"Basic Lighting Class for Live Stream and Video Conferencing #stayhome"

another item that I have is a big piece of cardboard you can use this and I'll show you what we can do with that if you have some people may have LED string lights these are really great for your lighting as well and then so to use so a lot of the time when we're lighting we need to put these bounces that we call them or what I have here is tin foil wrapped around a piece of cardboard and so I have the dull side on one side and the shiny side on the other side and you can kind of see what it does to me I have a light over here to my right which might be your left and I have another light over here and I will show you how we can use these bounces together another item you may have is a white sheet and a dark colored sheet this is actually a piece of divotene which we use in the industry it's a opaque black cloth that we use to block light but you can use a curtain a dark curtain for a dark opaque sheet as well so let's get started I am gonna have my husband his name is Scott and he is going to sit in this chair and I am going to do a few different lighting scenarios for you guys with Scott okay so we're gonna trade we're gonna trade places
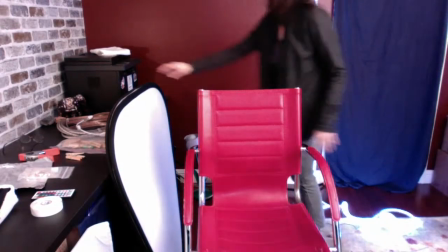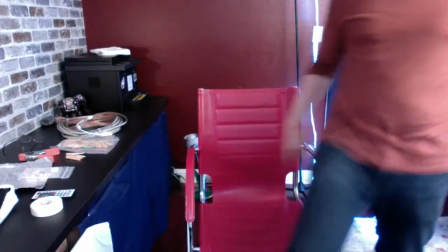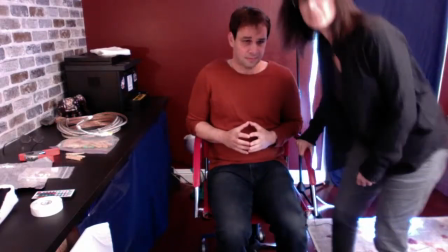9:30 okay so i'm gonna have you scoot a little that way
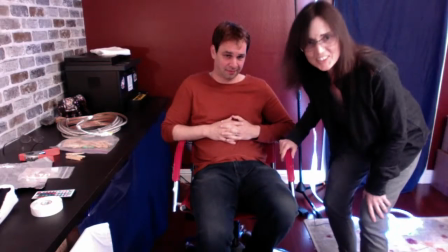9:36 okay great thanks okay so what i have here
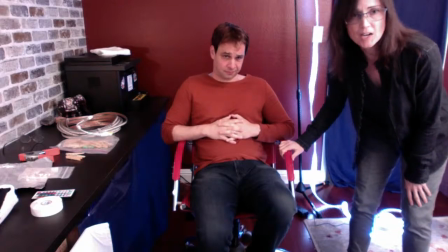9:41 is um scott is basically lit from the front
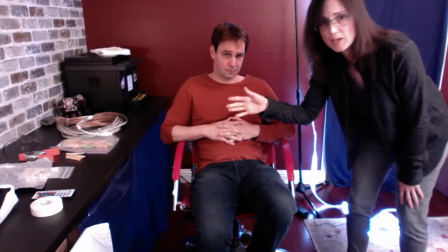9:46 with a front light so i have a light right over the
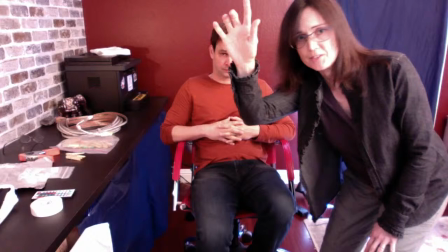9:51 computer screen right at the top right around center of the area and you
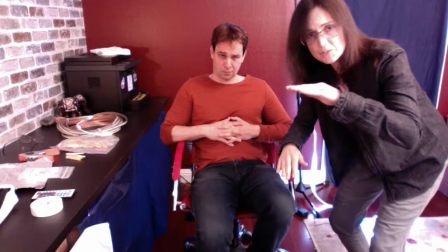9:56 can take a lamp you can take like a table lamp and stack it up on some books and kind of angle it down so that the light is
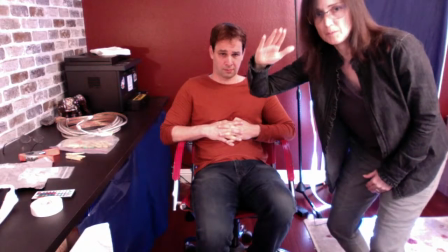10:05 kind of coming at you at this degree of an angle so something probably like this degree of an angle coming down from the top of
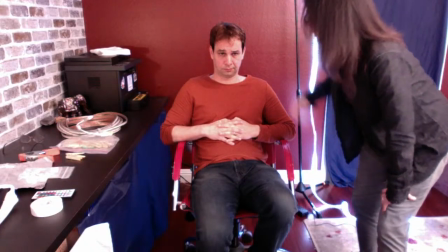10:14 your computer screen and this will light all
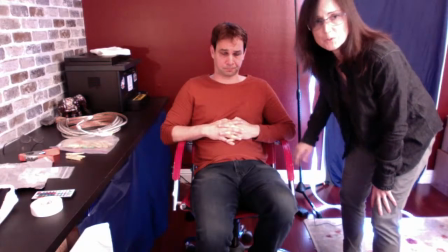10:19 of the face which is really important when you're using video conferencing or doing
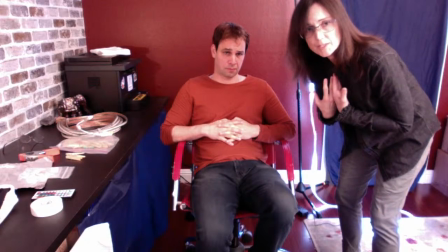10:23 live stream we need to see a front light so that we can see you clearly
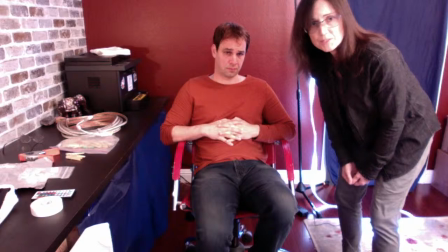10:28 otherwise what happens is I'm going to turn this light off and show you
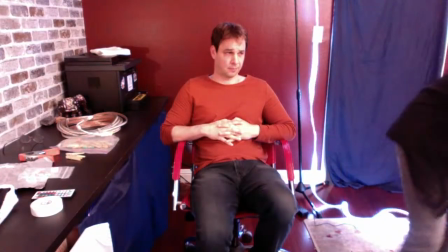10:36 and get this light off too so
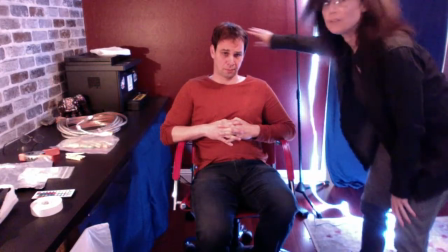10:42 it's a little bit darker and it's a little bit green here I do have a light in the background here which I'll explain what
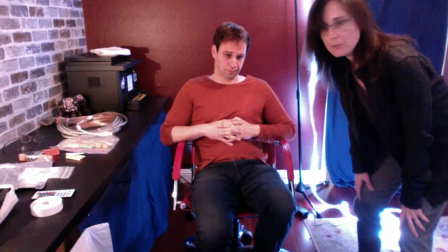10:50 that is in a little bit but if we want Scott to really pop a little bit more.
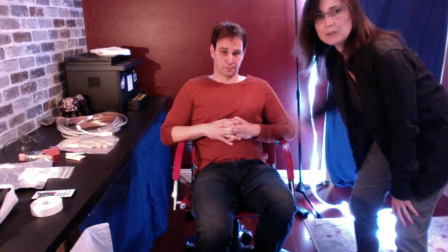10:55 So you can see he's starting to get some raccoon eyes because the light isn't very in front.
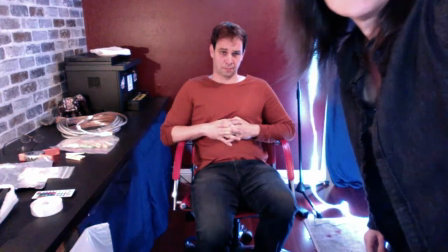11:00 So we'll turn this light on, turn it up a little bit.
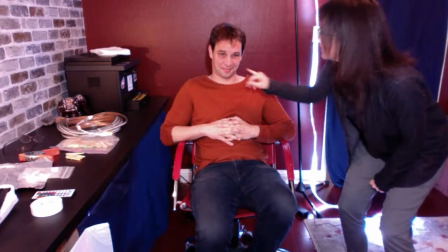11:06 And now, so now we're filling in his eyes here and it gives a nice clean look.
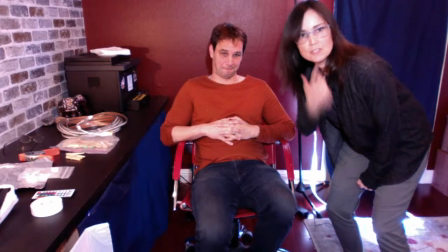11:15 You can also see it on my face too.
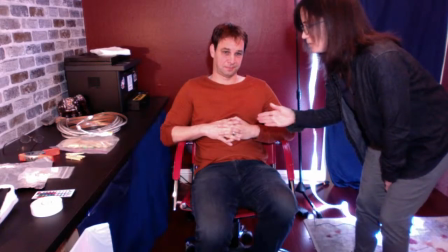11:18 So another thing that we want to do is work, I'm actually going to have you scoot up just a little bit more because I want to get you right here.
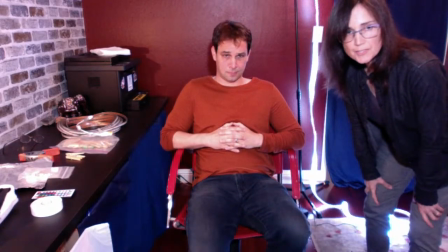11:27 Okay, good. So the next thing I'm going to show you is side light.
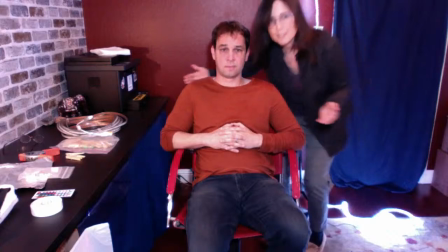11:32 Side light is like, it's what it is. It comes from this side here and this side here.